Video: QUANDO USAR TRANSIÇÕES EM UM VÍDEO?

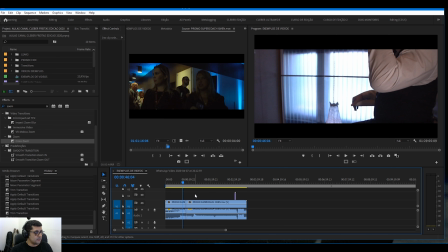(4:08)
É algo bem importante pra saber lidar com isso. E o clima do vídeo, o clima que o teu vídeo tem. Isso é o que vai determinar qual tipo de transição você vai escolher para aquele vídeo que você está fazendo.
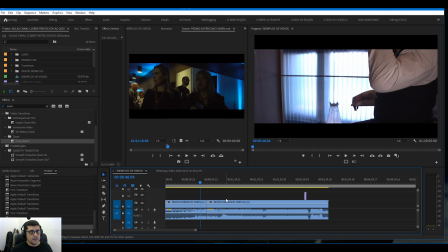(4:22)
E para isso, quais são as perguntas que é legal a gente se fazer, você se fazer na hora que for usar uma transição? O que eu tenho que levar em consideração na hora de usar uma transição?
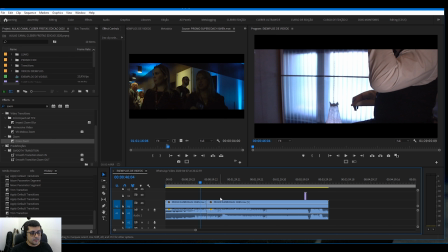(4:36)
O primeiro ponto aqui, que eu penso muito nisso, é ter coerência. é se a transição vai ter coerência com o teu vídeo. Se vai fazer sentido você usar aquela transição com o vídeo que você está utilizando.
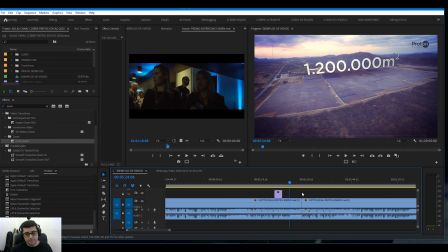(4:52)
Aqui o institucional, falar a respeito de placas de energias, tem aquele clima todo de vídeo empresarial.
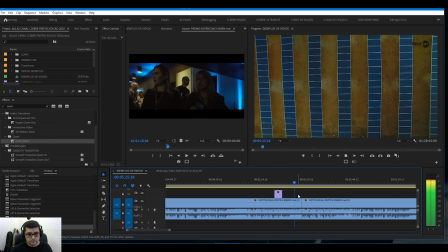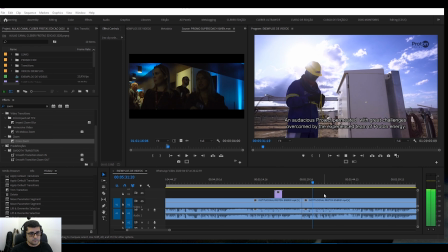(5:04) Um projeto audacioso, permeado de grandes desafios, contornados e vencidos.
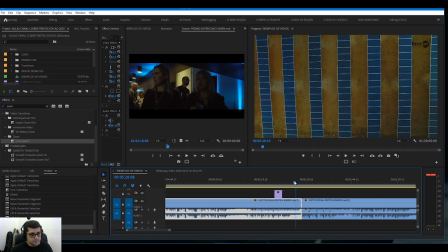(5:13)
Beleza, esse aqui é o vídeo Agora
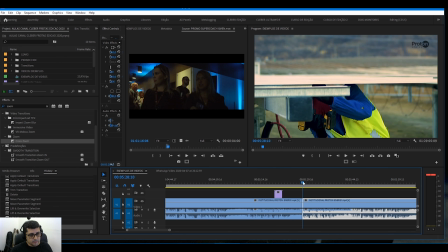(5:16)
A gente está observando O que tem coerência e o que não tem com o vídeo Vamos supor que eu queira pôr uma transição Desse take aqui Que ele está mostrando das placas
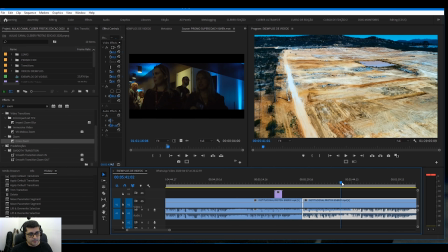(5:28)
Para mostrar Os funcionários aqui da empresa Trabalhando, é uma transição de
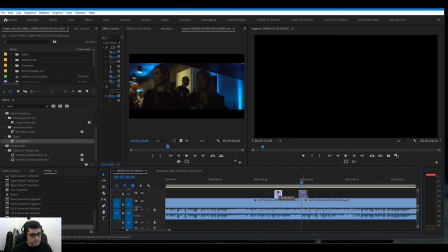(5:34)
De situações aqui, de uma fase Para outra do vídeo, vamos supor Que eu chegue nesse meu vídeo e jogue E essa transição aqui,
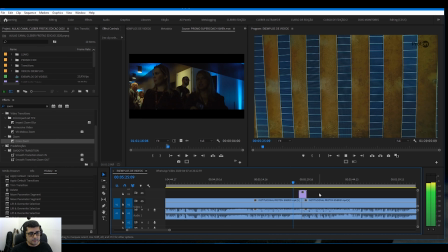(5:41)
ó.
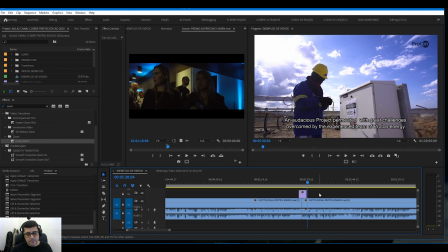(5:44) Um projeto audácio.
É bonitinha, né? O motionzinho passando, né?
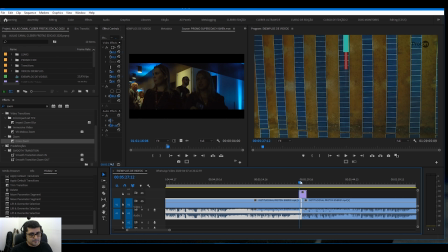(5:50)
Abrindo, fechando, mas assim... Não tem... Não tem coerência com o restante do vídeo, com a fotografia dele, com o clima que o vídeo tem, ó.
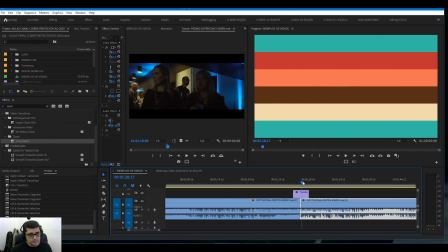(5:59)
Aqui tá pedindo uma coisa... Esse aqui combina mais com um videozinho animado, né? Cheio de cor, né?
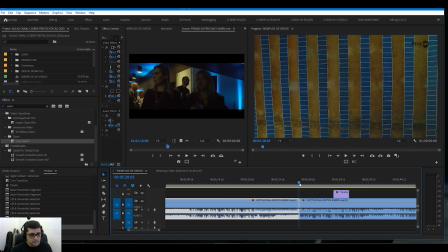(6:06)
Tudo... Com isso daqui, ó. Essa situação aqui, sabe como é que daria para resolver? Um fade. Você vê? Aquele deep to black.
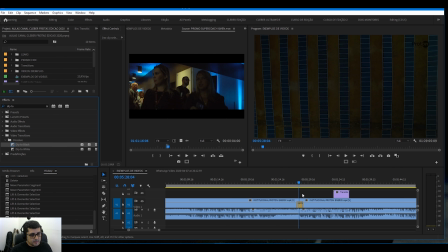(6:18)
Ia ficar muito mais eficiente do que... Comunicou muito mais do que usar essa transição aqui.
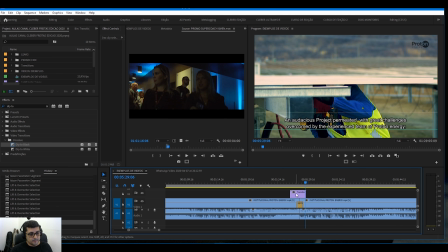(6:31)
Eu gosto muito desse pacotezinho de transição aqui. Mas ele, para essa situação, ele não é adequado. Ou você conseguiria resolver essa situação com light também Não ficaria fora do que o vídeo está mostrando
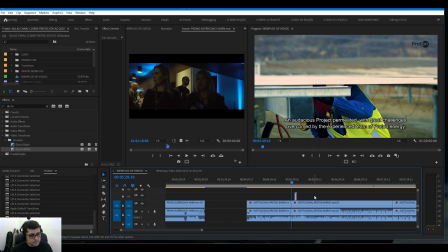(6:52)
Ia manter uma coerência com o restante do vídeo todo Com o ritmo dele Então,
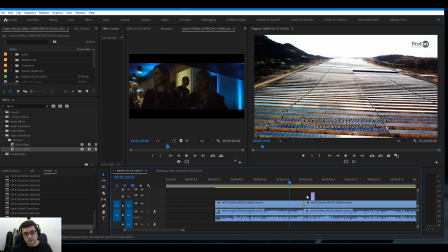(6:57)
primeiro ponto Primeira coisa a se considerar Se a tua transição que você está usando Vai ter coerência com o restante do vídeo inteiro Com a história que você está contando E isso meio que já puxa o segundo ponto É que se a tua transição vai combinar com o vídeo No sentido das cores dele,
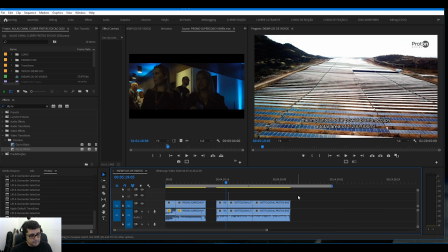(7:17)
com a fotografia que foi adotada com o vídeo Com o ritmo,
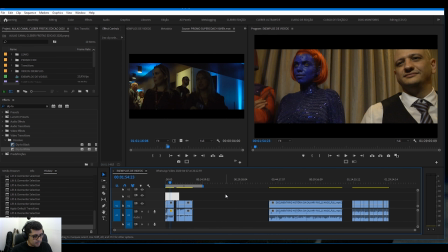(7:22)
com a fotografia Que nem aqui por exemplo, vou pegar um outro Esse aqui
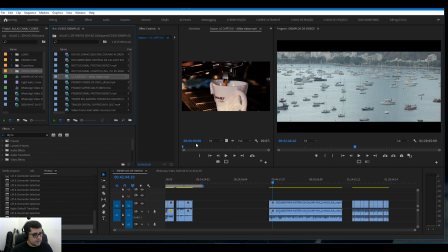(7:29)
Esse aqui é um bem interessante Esse aqui é um mid-endore de uma cafeteria Que eu fiz aqui na passagem do
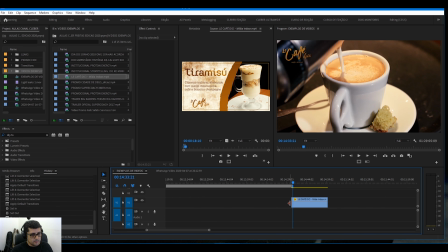(7:38)
pra entrar dos cafés pra um outro trecho do vídeo aqui ó, esse trecho o vídeo inteiro tem essa fotografia aqui, que é baseado na identidade visual do cardápio da cafeteria aqui como é que
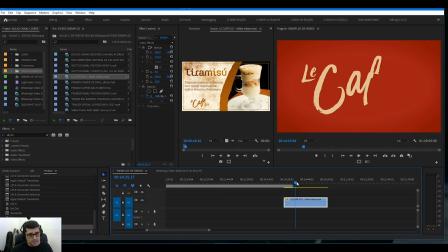(7:53)
a gente conseguiu resolver esse trecho pra fechar e ir pra próxima fase do vídeo com o fade, ó o branco entrou aqui a logo e eu aproveitei esse próprio fundo vermelho, a logo sai na animação,